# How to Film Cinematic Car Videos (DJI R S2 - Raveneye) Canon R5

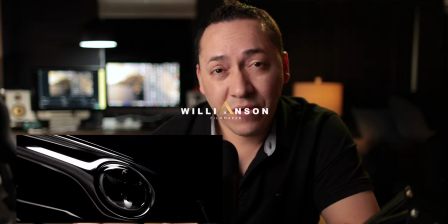hey guys how's it going this is williamson here with wafilms welcome back to another video
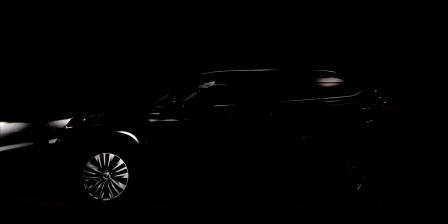and today i'm gonna be breaking down a cinematic car sequence that i
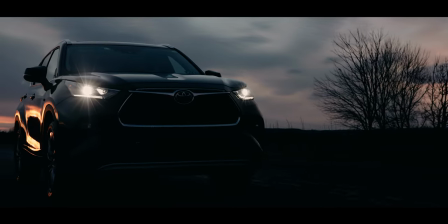recently post i'm gonna actually walk you through the whole process that i had to go into in order to get the final results that you guys already saw in my previous uh post i'm gonna talk about cameras lighting and
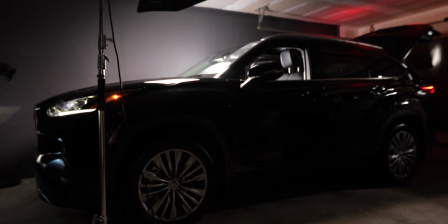every single piece of equipment that i used to actually shoot this entire
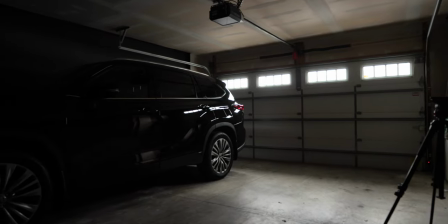commercial long story short i was actually thinking and i was planning to shoot this entire commercial with a couple friends you know down from boston but unfortunately you know it didn't work out at the end because at the locations and also i was considering to shoot during summertime you know i realized that it was gonna be really difficult for me especially because you know after weddings i was gonna be you know really busy so i just decided to you know what i'm gonna do this by myself i knew it was gonna be a little more difficult it was gonna be a little more challenging but you know i just decided to do it and that's exactly what i'm gonna be showing you guys today so let's dive in
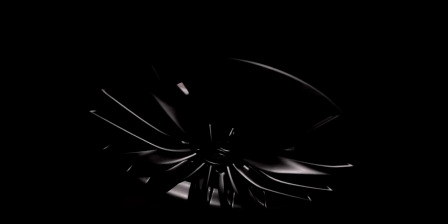uh so first thing first you actually had to plan for it um one of the most difficult parts throughout the whole process uh i can tell you right now it was a chosen the right location you know a because
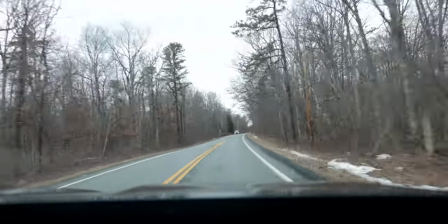when it comes to this type of projects you actually had to go and
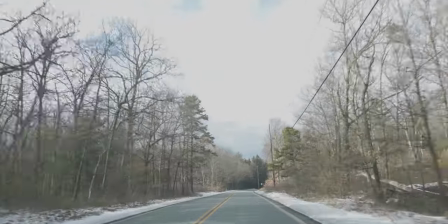scout the location you had to visit the location uh multiple
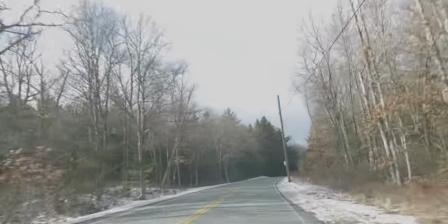times you gotta pick the right time of the date it's a lot of stuff going on
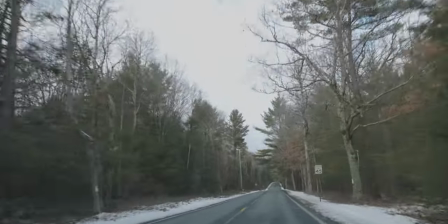you know when it comes to choosing the right uh location i remember
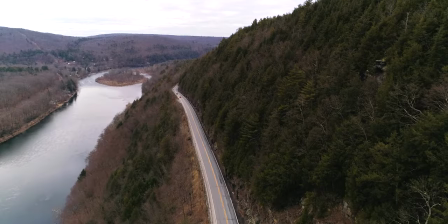that i first visit uh this spot that you guys are seeing over here
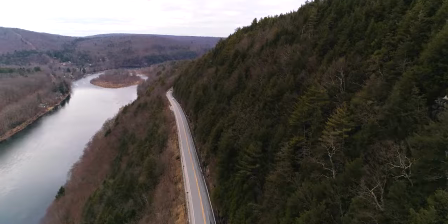i really liked the roads um you know everything the exciting look but at the end you know i decided to just go with a different
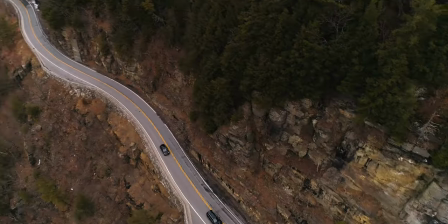location um because this location specifically it was really far away so i just didn't want it to just go back and forth um it was gonna be you
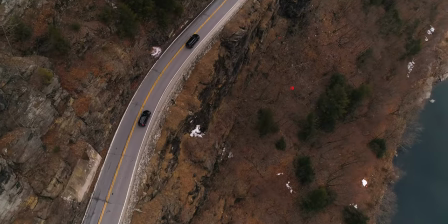know really tedious for me so i just wanted to find um something
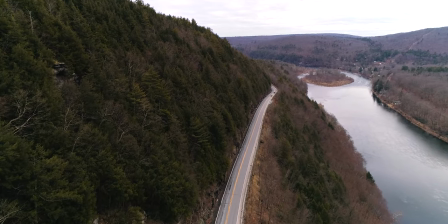closer to where i live and uh um i decided to go with a different location that i'm gonna tell you the story later on just so you know i was looking for a more cinematic look as always i was not trying to go for that a typical commercial look i
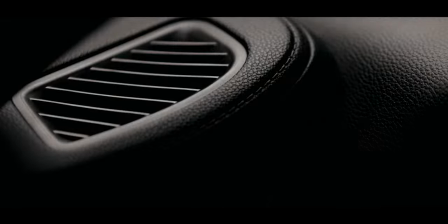wanted this to be more like a like a sequence like a cinematic movie
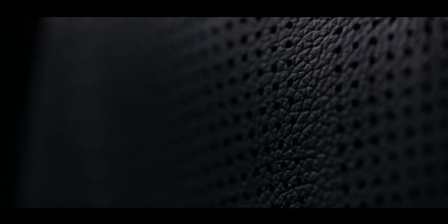and really dark a feeling and that was kind of like what i was looking for so when you're going for a mood like this for a project you know you gotta make sure to choose the right time of the date whether it's gonna be you know during sunset time is it gonna be during sunrise is it gonna be during daylight you know during the night how you know what's the mood what's the vibe of the video that you want to project and also depending on the product as well you also have to think about uh on the what situations uh your product is gonna look better uh you know does it look better and during the night does it look better during the
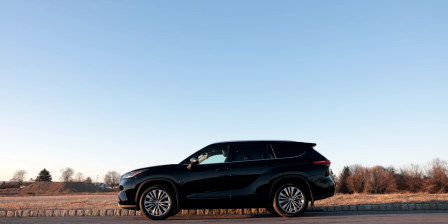day so you know all that kind of stuff all that information it
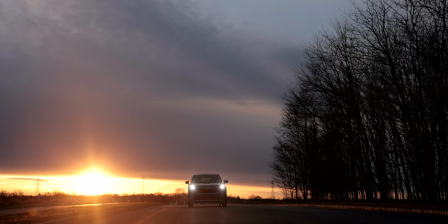is a really helpful believe it or not that is something that is key
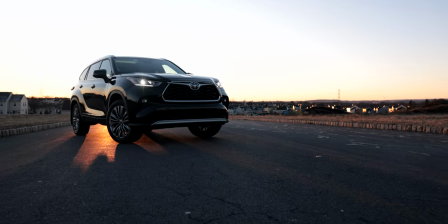during the process uh filming i i knew from the beginning that i
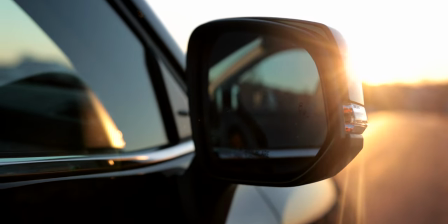wanted to do something more moody i knew for the fact that the lighting
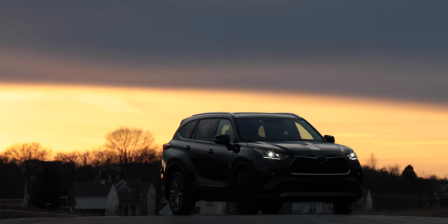was gonna be amazing i wanted to have that contract uh you know that